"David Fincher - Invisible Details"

Many things come to mind when you think of a David Fincher film.
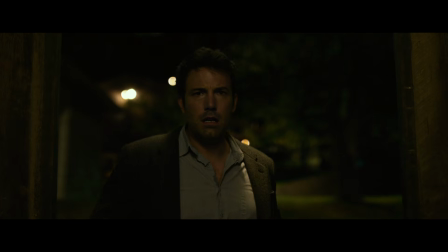18s
That signature steely color palette, his unconventionally structured narratives, and of course, some of the most interesting characters ever put to film.
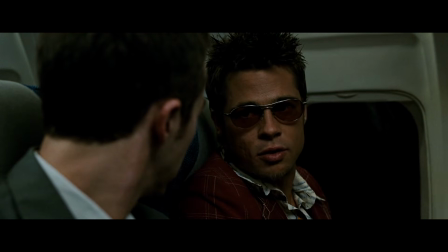25s Do you know if you mixed equal parts of gasoline and frozen orange juice concentrate, you can make napalm?
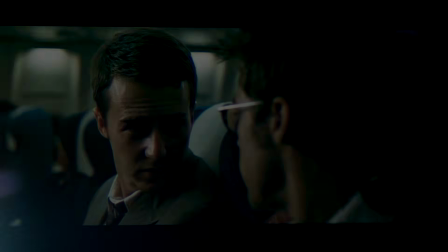29s
But what they're usually not seen as are visual effects pieces, even though a film like The Social Network has more visual effects shots than Godzilla.
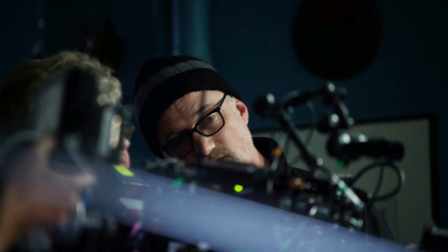37s
And that's because Fincher's true trademark is deception, and it's accomplished primarily through the use of CGI and digital compositing.
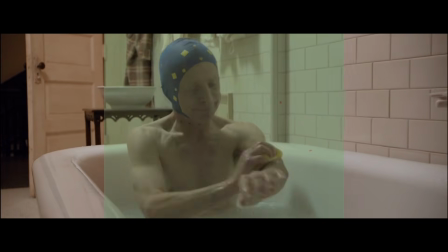44s
Fincher has always been on the bleeding edge of technology, and he's immersed himself in the visual effects world his entire career,
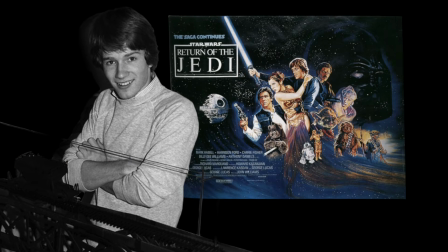50s
starting with his work on Return of the Jedi at ILM in the early 1980s. And because of those 3 decades of experience, he knows exactly when and how to use an effect effectively.
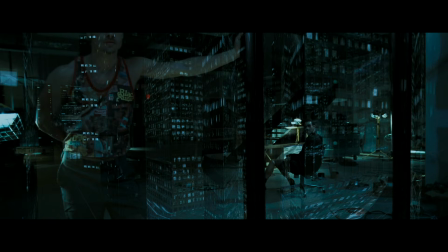60s
Take this opening sequence from Fight Club, for example.
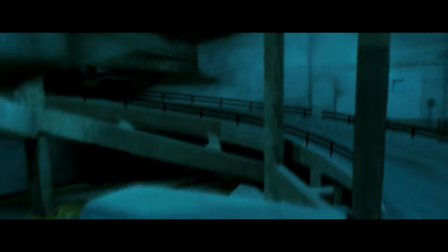62s
We track down the building, phasing into the garage, revealing the vans loaded with nitroglycerin bombs, and set up an important setting for the third act of the film.
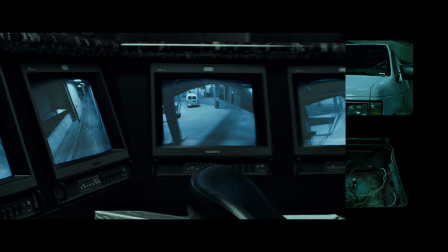69s
Now, without CG, that setup would have to be done in 4 different shots: the garage, the van, the bomb, and the timer.
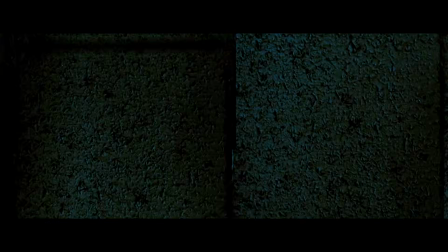76s
And technically that's still all the same visual information, but none of those shots establish distance or location in relation to Tyler and the narrator.
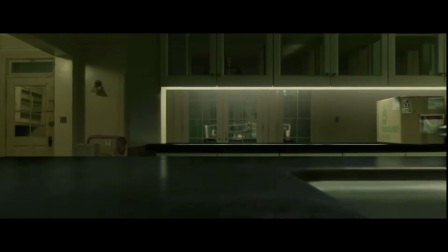84s
Fincher likes to let you know exactly where you are in a scene, and the use of CG allows him to flesh out those environments in a way that wouldn't be possible with traditional filmmaking techniques.
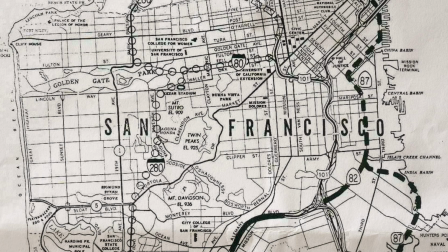92s
How would you establish 1960s San Francisco outside of a title card? Well, you could open with the Golden Gate Bridge.
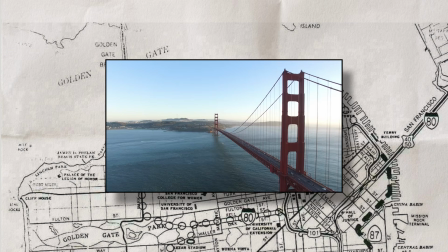98s
It's iconic, it's a visual landmark that hasn't changed in appearance since its construction, so it's appropriate for any period,
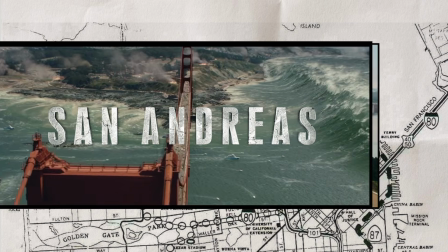104s
and it's also used in every single movie to let the audience know they're in San Francisco.
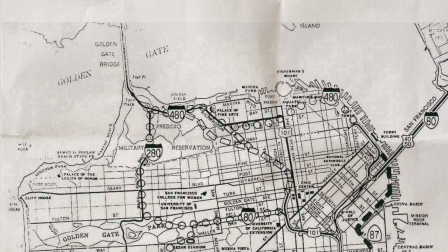109s
But we're nowhere near the Golden Gate Bridge with Zodiac. We're downtown at the Chronicle.
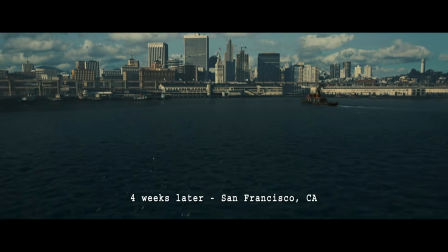113s
And rather than just showing us the exterior of the building, Fincher shows us this, the San Francisco waterfront as it appeared in 1969,
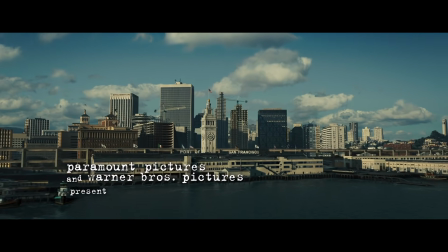121s
complete with a historically accurate skyline as well as a reconstruction of the Embarcadero Freeway that fell during the earthquake of 1989.
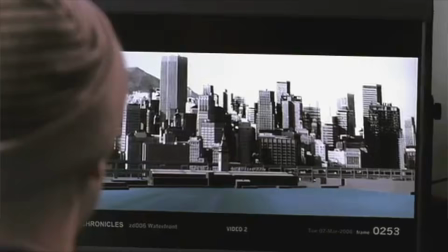128s
And most people would never guess that that entire cityscape was created in a computer. In fact, nearly every exterior shot in Zodiac is digitally altered in some way to be period accurate.
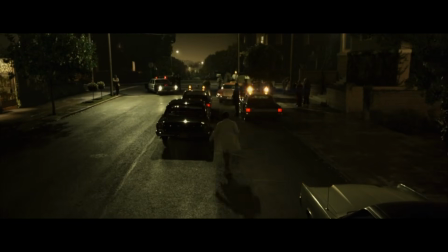137s
Fincher wanted the details of the crime scenes to be as authentic as possible, and ironically, the only way to do that was through CG.
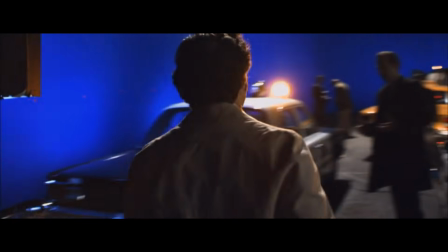143s
If we look at the murder of Washington and Cherry, you'll see that this isn't just a simple chroma key background.
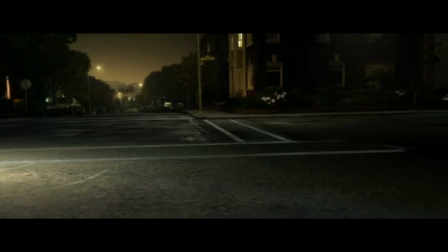147s
The shot is handheld, so the entire environment was built from the ground up using camera projections to create a
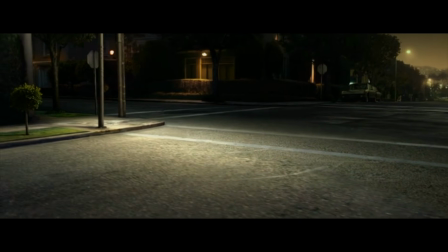153s
360-degree 3D model of the intersection that could then be tracked onto the original plates to match perspective.
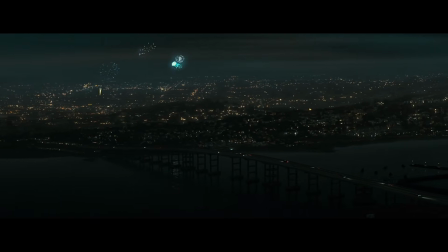158s
But more than historical accuracy, Fincher uses these CG techniques to bring depth to the storytelling,
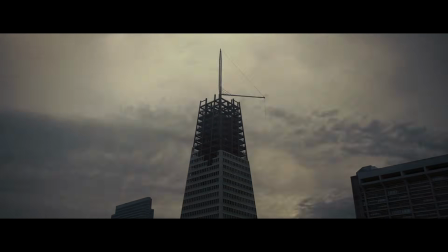164s
like illustrating a city's transition into a new era through the construction of a landmark, or building tension through eerily precise framing and virtual camera movement. It's all in service of the story. Take the Henley Royal Regatta sequence in The Social Network, for example.
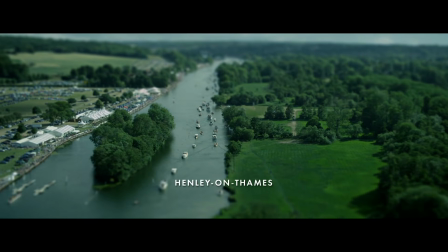178s
It's 57 shots and every single one of them is a visual effect.
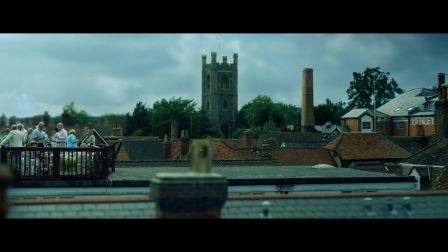183s
3D tracking software was applied to digitally replace each background, as well as create detailed depth maps that were then used to simulate the look of tilt-shift photography,
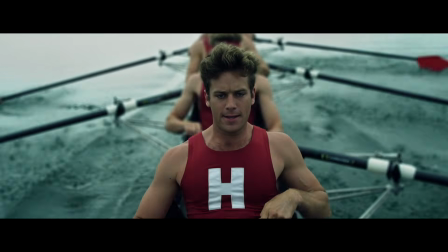191s
which adds a sense of isolation to the Winklevi and their attempts to expose Zuckerberg.
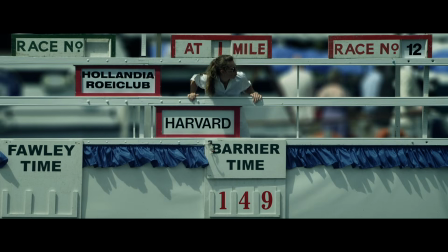195s
Everything around them feels so insignificant compared to what Facebook is becoming. And it's the effect that sells that emotion, but it does it without drawing attention to itself.
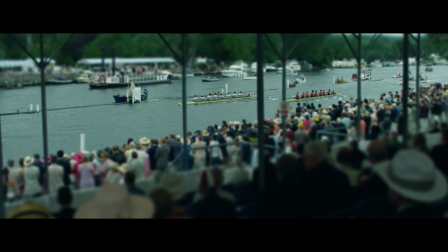204s
And I think that's the essence of all the visual effects in Fincher's films. They're almost never obvious.
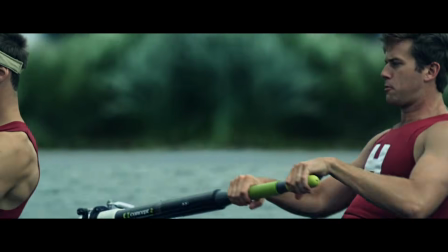209s
In fact, the real trick of this scene isn't the background, it's the Winklevoss twins themselves.
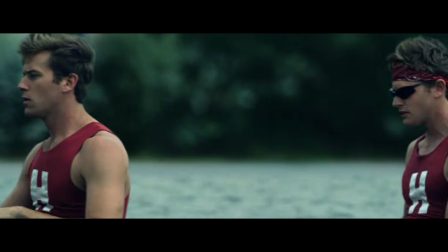214s
And no, this isn't just a split-screen cloning effect.
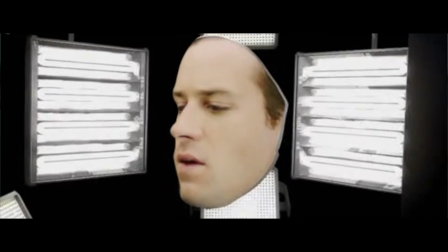217s
This was done by capturing a 3D mask of Armie Hammer's performance in CG and having it digitally superimposed over Josh Pence's face,
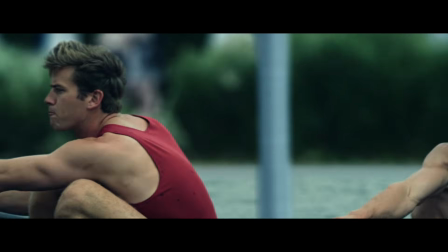224s
creating a hybrid of actor and body double that could then portray 2 distinct but identical characters within the same frame.
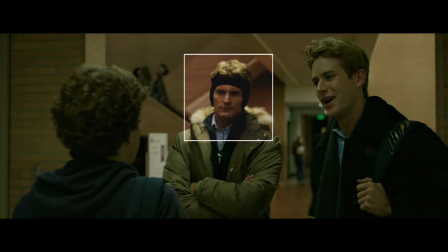230s
Even the simplest shots have a surprising number of complex visual effects. One of my favorite examples of this is the Zodiac's first murder sequence.
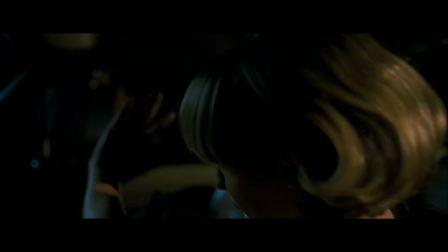238s
It seems relatively straightforward. Night, exterior, 2 characters inside the car being shot by the Zodiac as blood splashes on the radio.
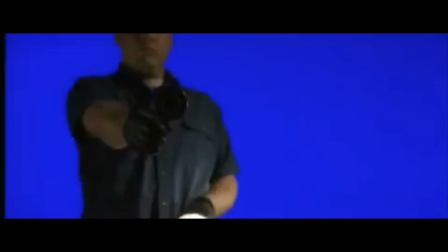245s
Except it's not at night, it's shot in a studio, the exterior is a digital matte, the 2 characters in the car as well as the Zodiac are blue screen composites shot on different plates,
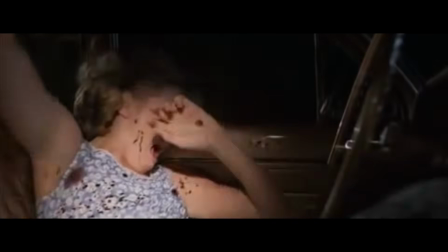253s
and all the blood is CG. Like I said, he's a master of deception.
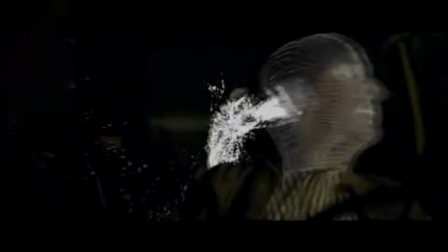258s
And Fincher likes to use digital blood as often as he can.
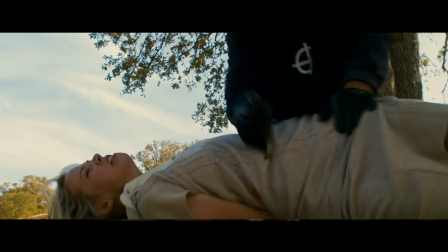261s
Zodiac has some pretty gruesome murder sequences, but not a single frame of practical blood was shot.
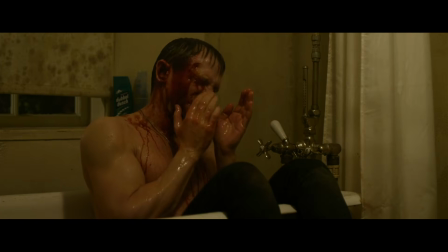266s
Same with Girl with the Dragon Tattoo. Every drop is CG, including the blood being washed off of Mikhail's face in this scene, which is a whole nother level of impressive.
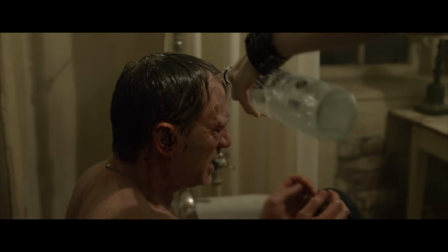274s
And the complexity of the visual effects in the back end allows for much more simplicity during principal photography.
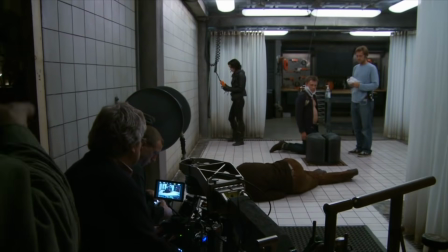279s
Not worrying about redressing the set multiple times gives Fincher the freedom to shoot as many takes as he likes, and he likes to shoot a lot of takes.
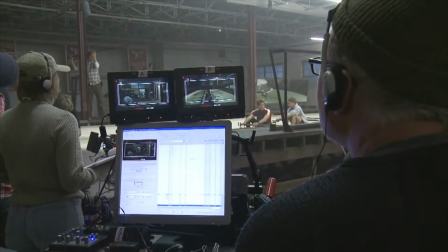286s And we shot 56 takes. I think we probably shot 30, 35 takes, and we probably shot 16 takes.
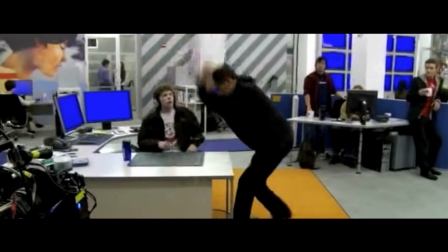292s We did that 17 times. This was many takes.
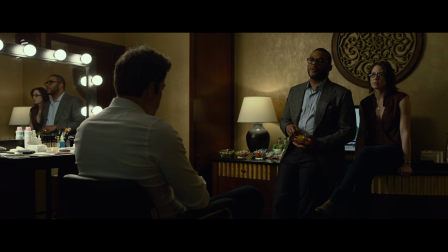296s
Fincher also utilizes CG in moments that would otherwise be difficult to recreate over those several takes.
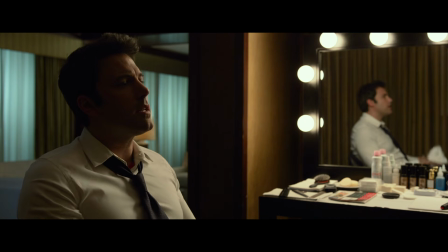301s
If you ever wondered how those gummy bears bounce so perfectly off of Nick's head while staying in frame, it's because they're CG.
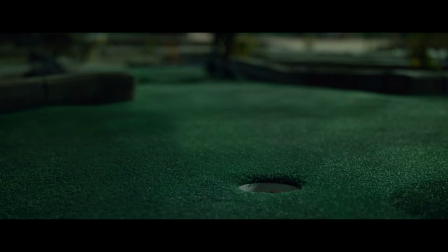307s
Same with Amy's perfect putt. as well as this gap in Lisbeth's hair.
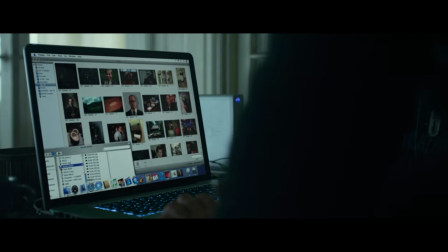311s
Since the scene was filmed across multiple days, they composited a separation in her bangs to maintain continuity between shots.
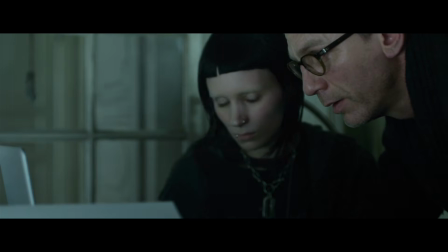317s
And that same attention to detail was applied to all of Mikael's evidence boards,
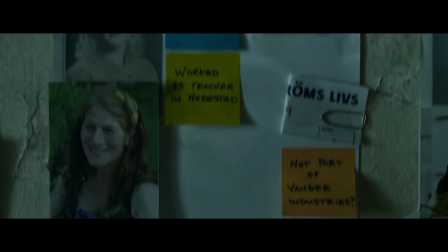320s
with notes and photos being digitally altered or removed in accordance with last-minute script changes and scenes being cut for length.
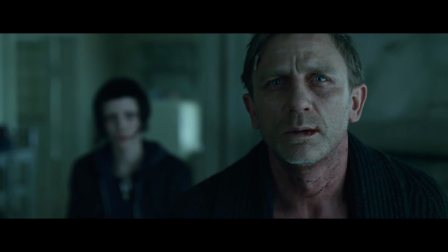327s
And yeah, it's easy to think these are expensive, unnecessary solutions to minor problems.
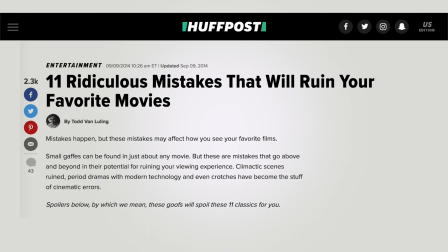332s
But modern audiences aren't as forgiving when it comes to technical inconsistencies and continuity errors, and Fincher knows that.
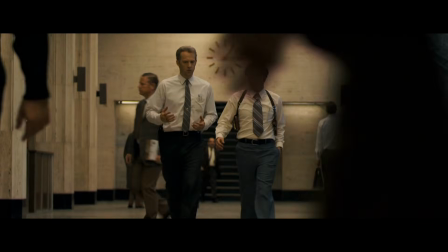339s
His films are about detail. His characters are investigators and detectives and obsessives, and those traits are all reflected in the filmmaking.
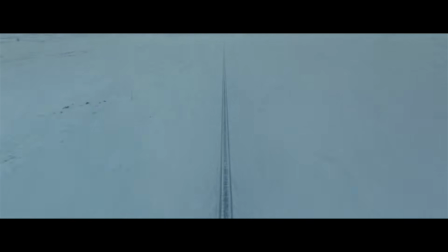347s
An incredible amount of technical artistry shapes so many moments most people with a blind animosity towards CG would never even notice.
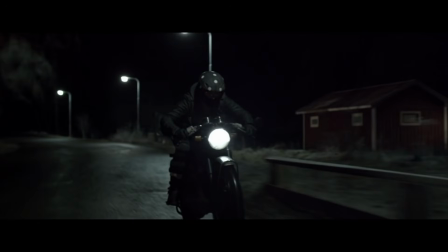354s
Take the motorcycle chase at the end of Dragon Tattoo, for example. Thousands of man-hours of work went into digitally replacing Lisbeth's head during the sequence, even though the simple,
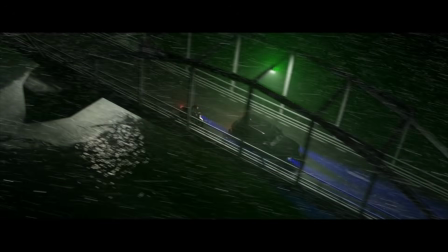363s
financially practical solution would just be to conceal her face with a helmet and let the stunt driver perform with no digital trickery.
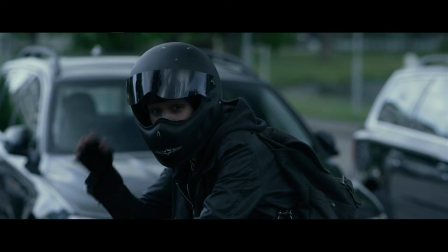369s
It's even been established multiple times that Lisbeth always rides with her headgear, but that doesn't serve the narrative.
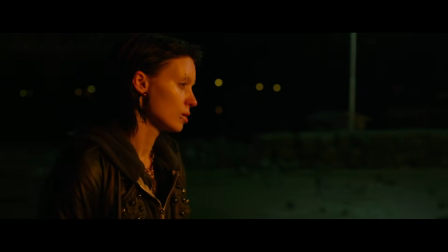375s
She's in a hurry, she's in pursuit of a murderer, and she's reckless enough to chase down a killer in spite of her own safety.
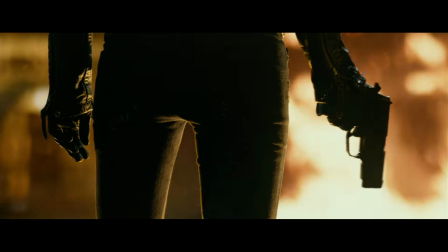380s
The use of CG allowed Fincher to shoot the scene efficiently and safely without compromising the logic of the character.
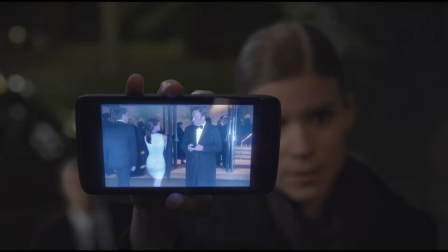387s
His visual effects are always in service of the story. They're not there to be recognized, they're not there to impress, they're there to immerse.
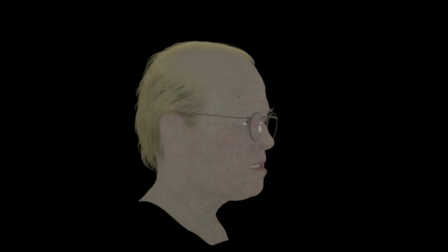395s
Fincher understands that what technology you use is never important.
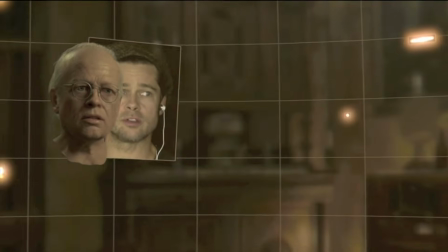399s
It's about how you use that technology to communicate your vision and tell the best story you can.
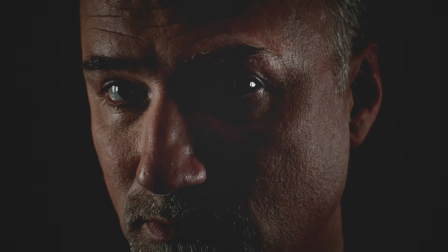404s
It takes titanium and aluminum and steel and glass and lasers to do one thing, impart feeling, and that's the magic of cinema. I'd like to thank Squarespace for sponsoring this week's episode.
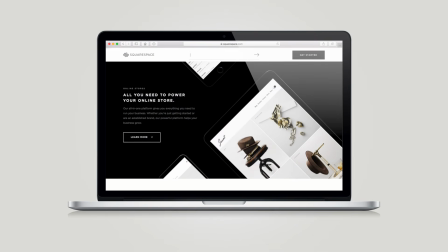420s
Whether you're looking to set up a blog, portfolio, or online store, Squarespace gives you all the tools you need to build a beautiful website with no patches, upgrades, or installs required.
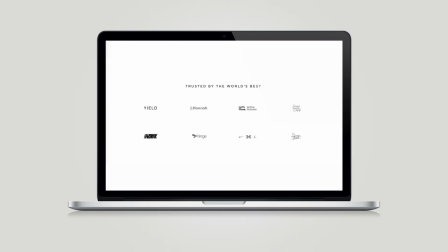429s
And their great selection of designer templates and award-winning customer service makes launching your brand quicker and easier than ever before. Sign up today at squarespace.com/captain to get 10% off your first order. That's squarespace.com/KAPTAIN.